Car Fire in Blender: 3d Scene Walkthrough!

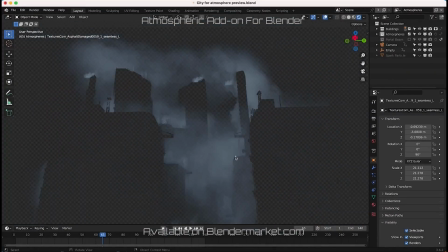0:06 What's up guys, it's Brad from LightArchitect. In this video, I'm going to be doing a 3D scene and compositing walkthrough of this car fire shot that we have created inside of Blender.
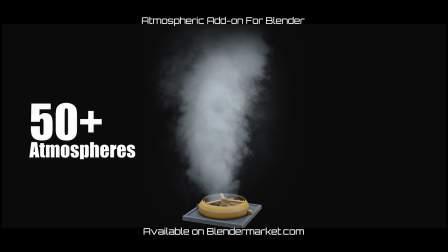0:14 As usual, this scene walkthrough is not really a tutorial, but will hopefully share some concepts and techniques that you can use in your own Blender visual effects projects.
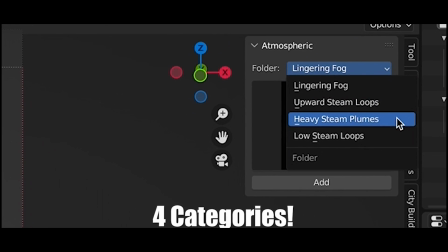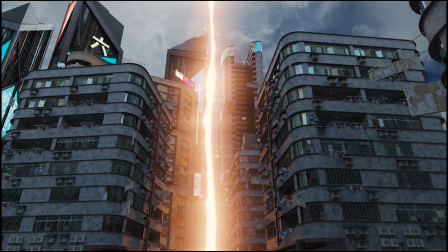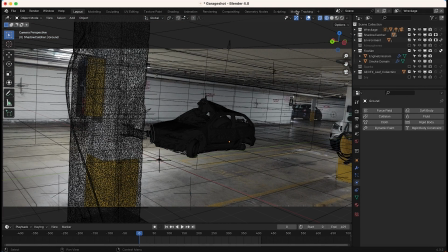0:34 Anyways guys, let's get started. Here we are inside of Blender. The first thing that I did for this shot was track our footage here.
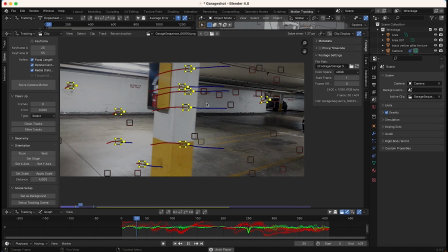0:41 So as you can see, I just have our live action shot and I've tracked some points here in the foreground on this column,
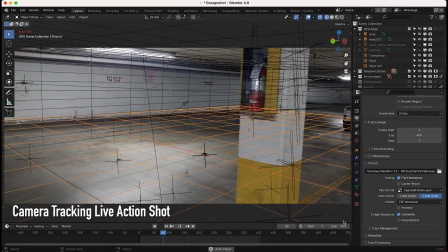0:46 as well as some points in the background to tell Blender the general camera move of our live action camera so that it can recreate that data in the 3D world.
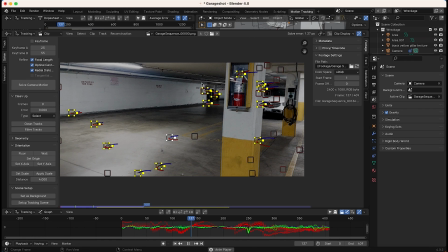0:54 If you don't know what 3D camera tracking is, I do have a tutorial on this process, so I'll put a link to that in the description below.
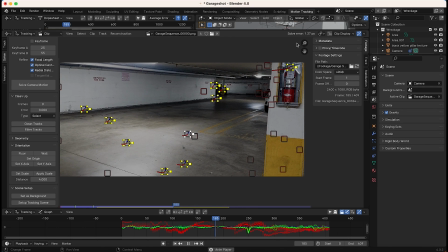1:00 So I've tracked our footage here, and as you can see, I have a solve error of 1.37 up here in the top right, and under 2 is pretty good for an HD sequence.
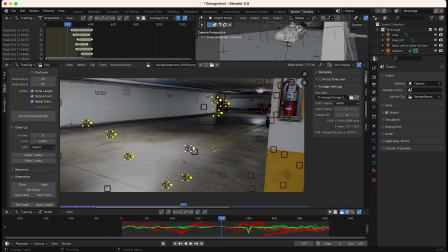1:07 So after doing this, I got into Blender and started laying out my 3D scene and the things that I wanted to add to it.
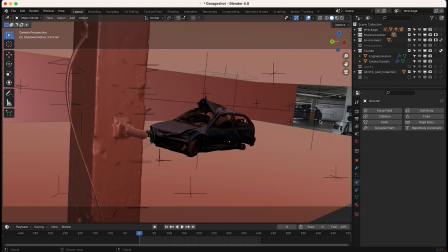1:12 So here we are inside of layout mode, and as you can see, if I just play through my scene, I just have a very basic layout here.
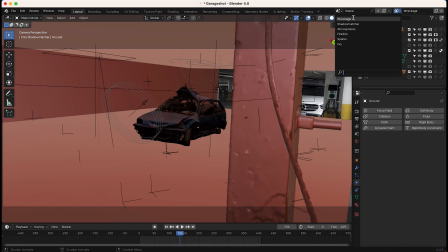1:18 I have a few different view layers in our scene, and I'll just go through them one by one. I have our wreckage, which contains our car scan as well as the CG pillar here in the foreground. I have a shadow catcher that will catch the shadows for our composite so that we can composite those shadows of our CG elements separately onto our footage.
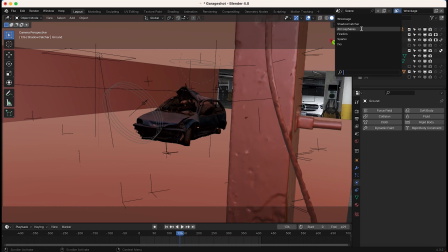1:35 Then I have a view layer for our 2D atmospheres that we've added with our atmospheric add-on. Then I have a fire simulation, which I'll cover in a second, some sparks, and then I've also added some ivy here on this view layer to create a more derelict feel.
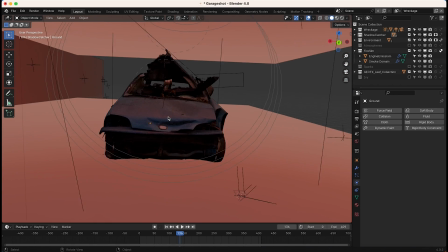1:46 So to start off, I'll show you guys our wreckage view layer here. I've just imported this 3D car scan from sketchfab.com,
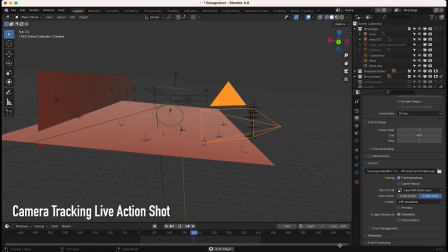1:54 and it's really cool to use 3D scans in live action because all that real life texture detail is baked onto the material.
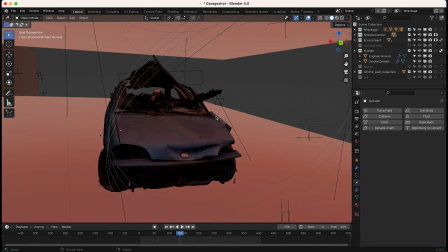2:00 So it's a really great way to streamline a realistic CG element that you're adding to the scene,
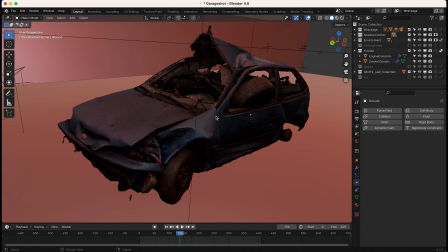2:05 as long as you don't need really clean topology to do some kind of simulation with.
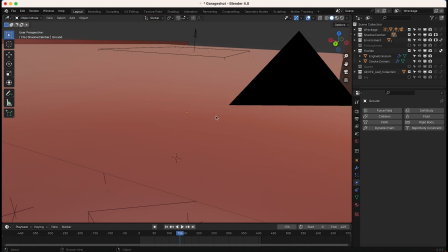2:09 So I just have this CG car that I've added to our scene, and then I've also grabbed a CG pillar here,
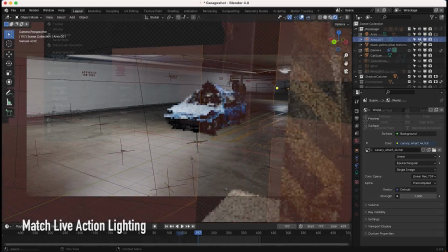2:14 which I've used to replace the live action pillar in the foreground. So as you can see here, if I go to camera view, I've just added our pillar and then our car in the background.
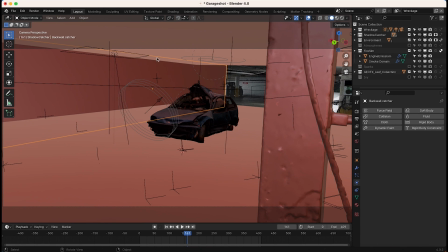2:22 I've also recreated the general geometry of our scene with these planes here to recreate the parking garage geometry.
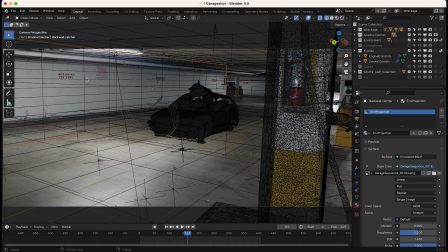2:29 And I've also projected a still frame of our parking garage on these planes as well, so that we could use that lighting from the camera projection of our parking garage to light our car here.
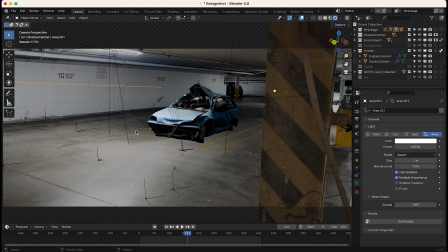2:38 So as you can see here, if we go into rendered view, this is what our view layer with our CG elements looks like. To recreate the lighting of our scene, again, I've created a camera projection of our environment,
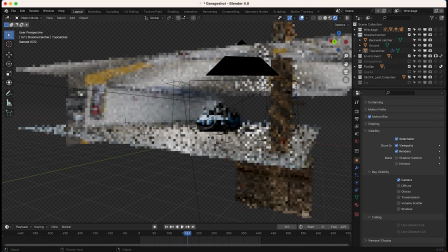2:47 and I'll just turn off their shadow catcher status here for a second to show you guys how we're actually lighting our CG renders.
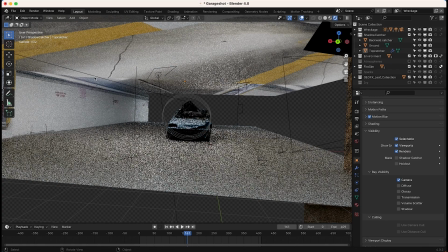2:53 You can see I've just kind of projected our live action environment onto these planes that are reconstructing our parking garage,
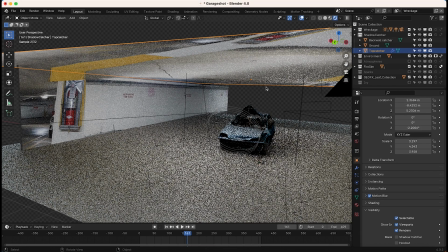2:59 and these are all emission materials so that they're actually emitting light, so they'll actually help light our CG car here in the foreground.
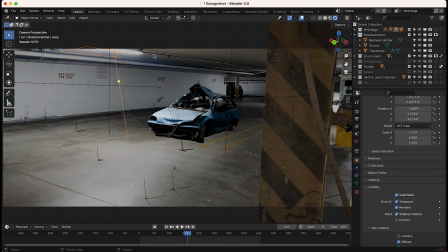3:06 In addition to this, I also took into account some of the fluorescent light tubes in our live action shot. So because, as you can see here on the top left of frame, we have a fluorescent light tube in the parking garage, I've also created this area light to help emulate that.
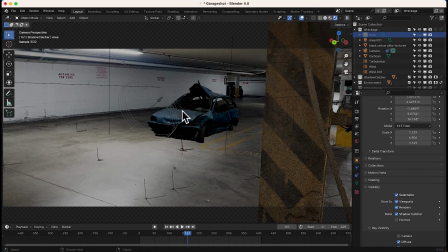3:19 So as you can see, if I go and turn this off, you'll notice that this light is actually lighting our car here, emulating that fluorescent, which helps, in my opinion, really bring it into the scene. As you guys know, one of the biggest concepts I mentioned when it comes to creating realistic CG and live action composites is having correct lighting on that CG element that matches your live action shot.
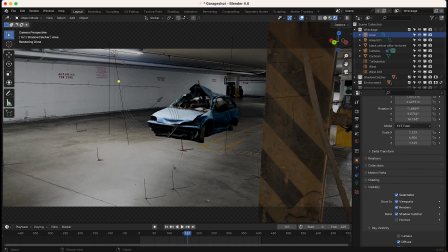3:38 So that's what I wanted to do with this area light here.
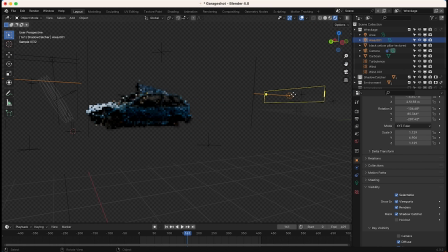3:40 And then I have another one here in the background, as you can see here, that's simulating another light source in our scene that creates this edge around the car here. So you can see if I turn those off, we have a much darker version of the car, but as soon as we turn those on, it comes to life and fits in our environment much better based on that fluorescent lighting that was already in the live action parking garage.
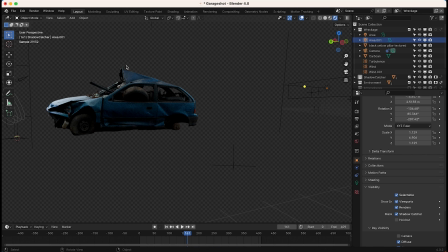3:58 In addition to the area light, as well as our camera projection of the environment projected onto that geometry, I also have a very basic HDRI to create some ambience in the scene of a city environment that just helps to bring everything together.